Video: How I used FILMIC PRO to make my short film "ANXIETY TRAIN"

Now CMS is your content management system so what you have to do is go into your settings you'll see CMS on the left hand side of that
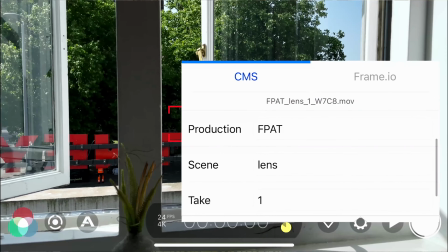settings panel click on that and then you can then start setting up the labeling of your shots so when you come into post-production you know
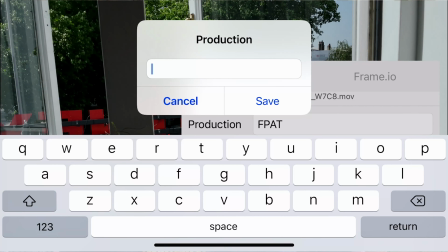exactly what those shots are and what takes they are as well now if you don't label this way you can end up having a series of numbers as the name labels for your files when you come to post-production those numbers will represent the time that they are filmed and the dates that
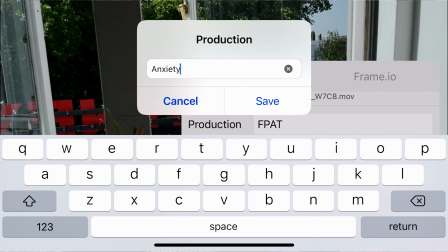they were filmed which could be helpful to you if you actually turn on the content management system and turn that toggle on so it's blue that
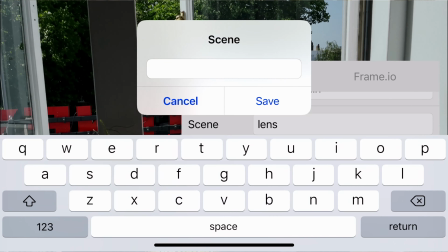way you can enable the production name the scene name and what take it is so for me it was an anxiety train or i might put a
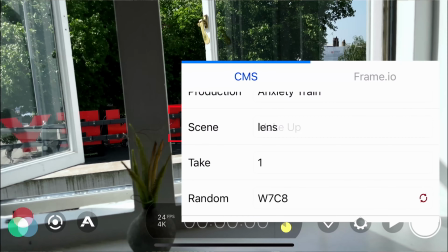t to shorten it so i could see all of it in one title on my files on my flash drive then what scene is so it would
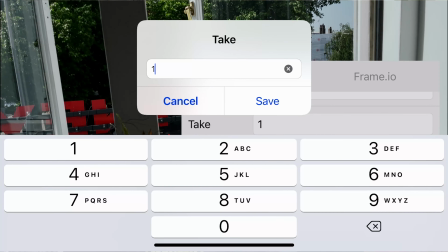be makeup or bedroom scene and then what take is so i'd always make sure that take obviously started at one but every time we started a new series of a scene the main thing to remember as well with using the content management system is to make sure that every time you go to
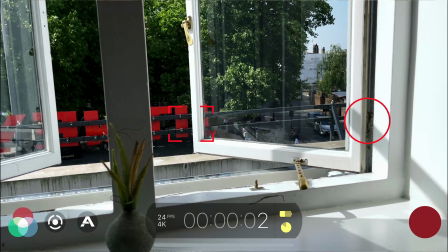a new location you set that take number to one so that you can actually start from the beginning otherwise you might start from 15 which is
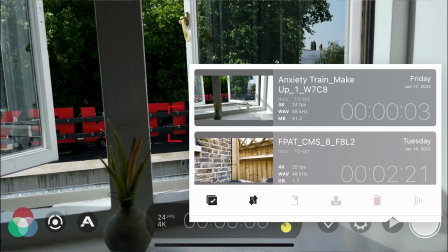what you just shot before and you have 15 to 20 in your take numbers of your next shot on your next scene instead of one to five so just make sure every time you go to a different location or you start a new scene you reset that take number relabel that scene number
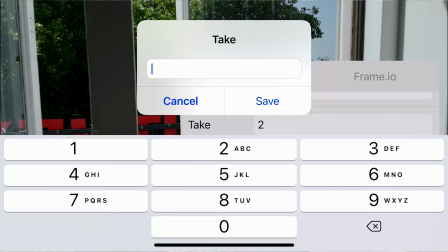and you can keep that production name the same of course because you'll be making the same project also whilst you're using this you can actually
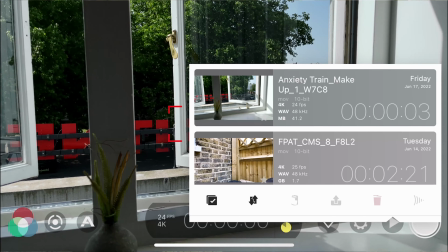favorite your clips as well so if there's a take that you know you really really like and that's going to be the best one you can put your
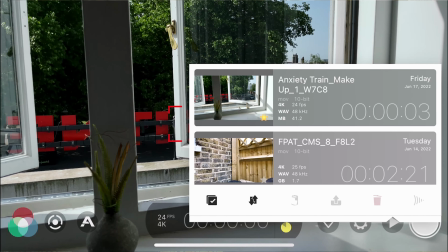finger on that star turn it yellow and you know when you come to post-production it'll have it starred still and you know which take was the best that you want to use saving you time as well so utilize that cms it's very very helpful for not only organizing your clips when you're looking through them but also to make sure that you can then organize them in post-production now one of the most interesting and important features on film
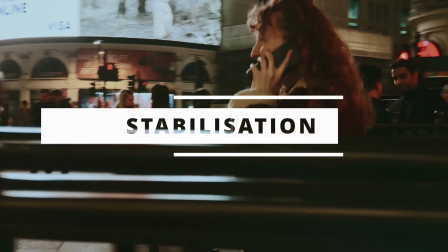it pro that i use for anxiety train my short film is the stabilization now within film it pro if you're the iphone 12 or newer and same for android if you're on the newest ones you should have four different types of stabilization well you've got off which is the first one so you're just going completely freehand
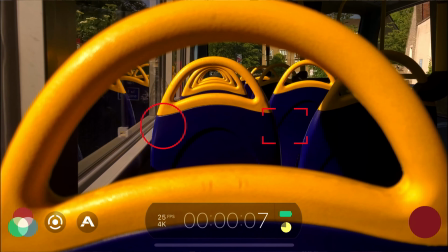you've got on which is kind of standard stabilization you've got cinematic stabilization and cinematic plus stabilization now i didn't want to have it completely off even though i was going for that handheld look it was just too jittery way too shaky and it was really distracting for the audience and you would have felt seasick watching it but using this standard stabilization was the perfect sweet spot for my film so the standard stabilization is what i used in anxiety train and if you want to go for that handheld look in the film as you'll see from anxiety train it looks brilliant
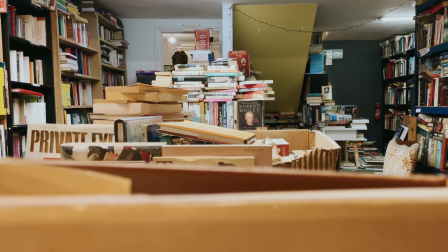so the standard stabilization is exactly what i used and that's what i'd advise if you want to go for a handheld look in your film now a
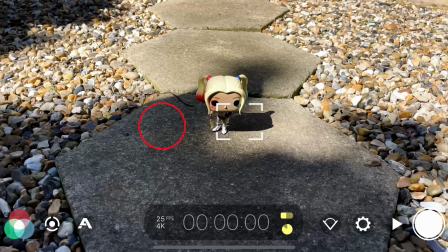big choice i had to make with filmic pro settings with my film anxiety train is which lens i wanted to use now if i go into the lens settings here
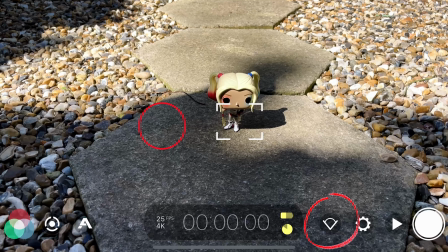next to the storage and battery meter this little v open shape that gives me the selfie the wide or the ultra wide now
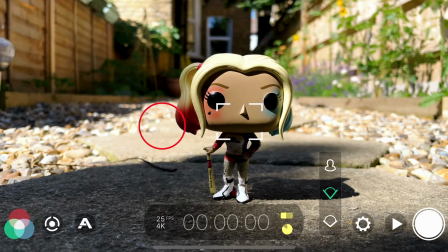bearing in mind i wanted to create a sense of anxiety a sense of fear and feeling trapped if i use the ultra wide angle
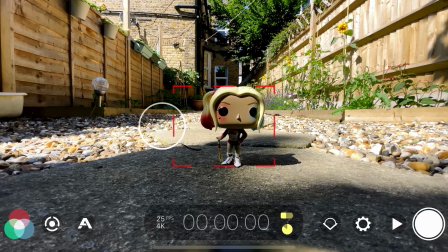lens it just doesn't give you that kind of feel it makes it feel quite safe it makes everything feel quite picturesque and beautiful it really just didn't do any
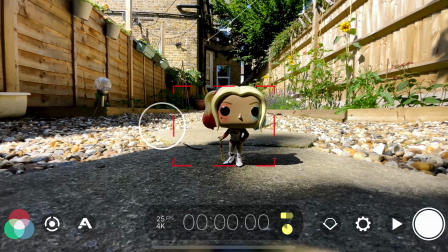favors for the story of the film the narrative or the tone of it so i then changed it to the wide angle lens the regular wide
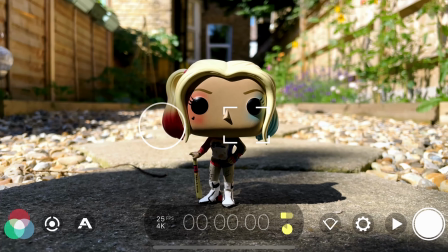and as you can see already i then start getting much closer and this allows me to get even closer than that to the character's face to create
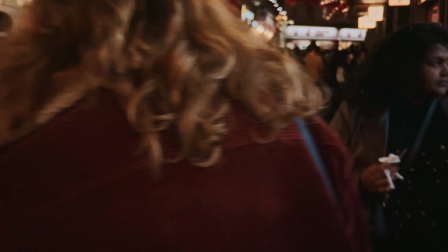that feeling of being trapped and make that feel of we're right there with her feeling those emotions feeling that anxiety and i use this
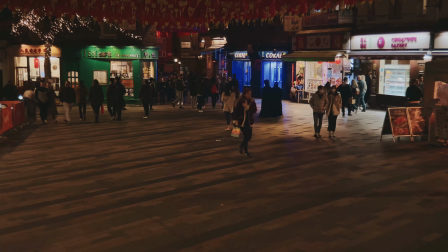close-up all the time in the film i did some wide shots so you could see the locations where she's and how busy it was but by and large
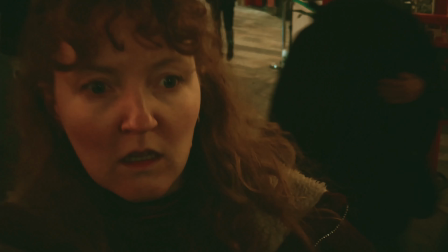most of the shots were very very tight to her so it could feel very claustrophobic of course i also used the telephoto lens with
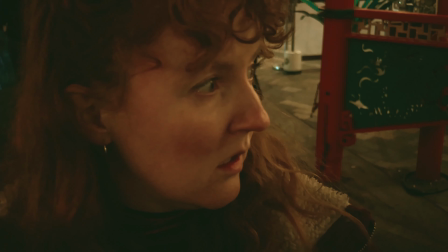this as well so that was another way to get even closer and get tightness around her face but the wide angle lens that you can see here was the
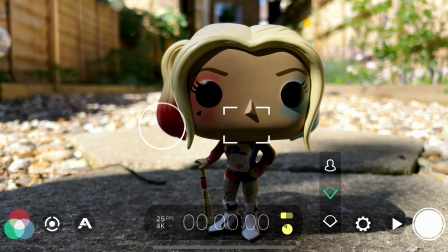one for me so make sure you choose a lens that makes sense to your story and use what film pro gives you here in the lens choices
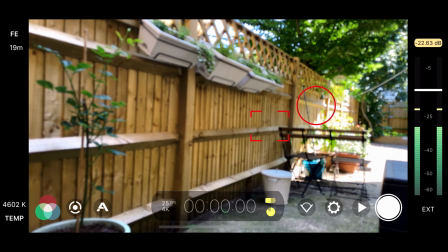when it came to audio it was really easy to sort out and film it pro actually in terms of the level settings so on the right hand side you can see the audio bar and it moves as your voice moves now that white line on the right hand side is the marker for
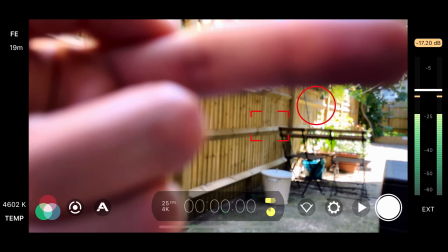your audio where your levels are on the right hand side here so wherever you have that is going to dictate how your audio comes back to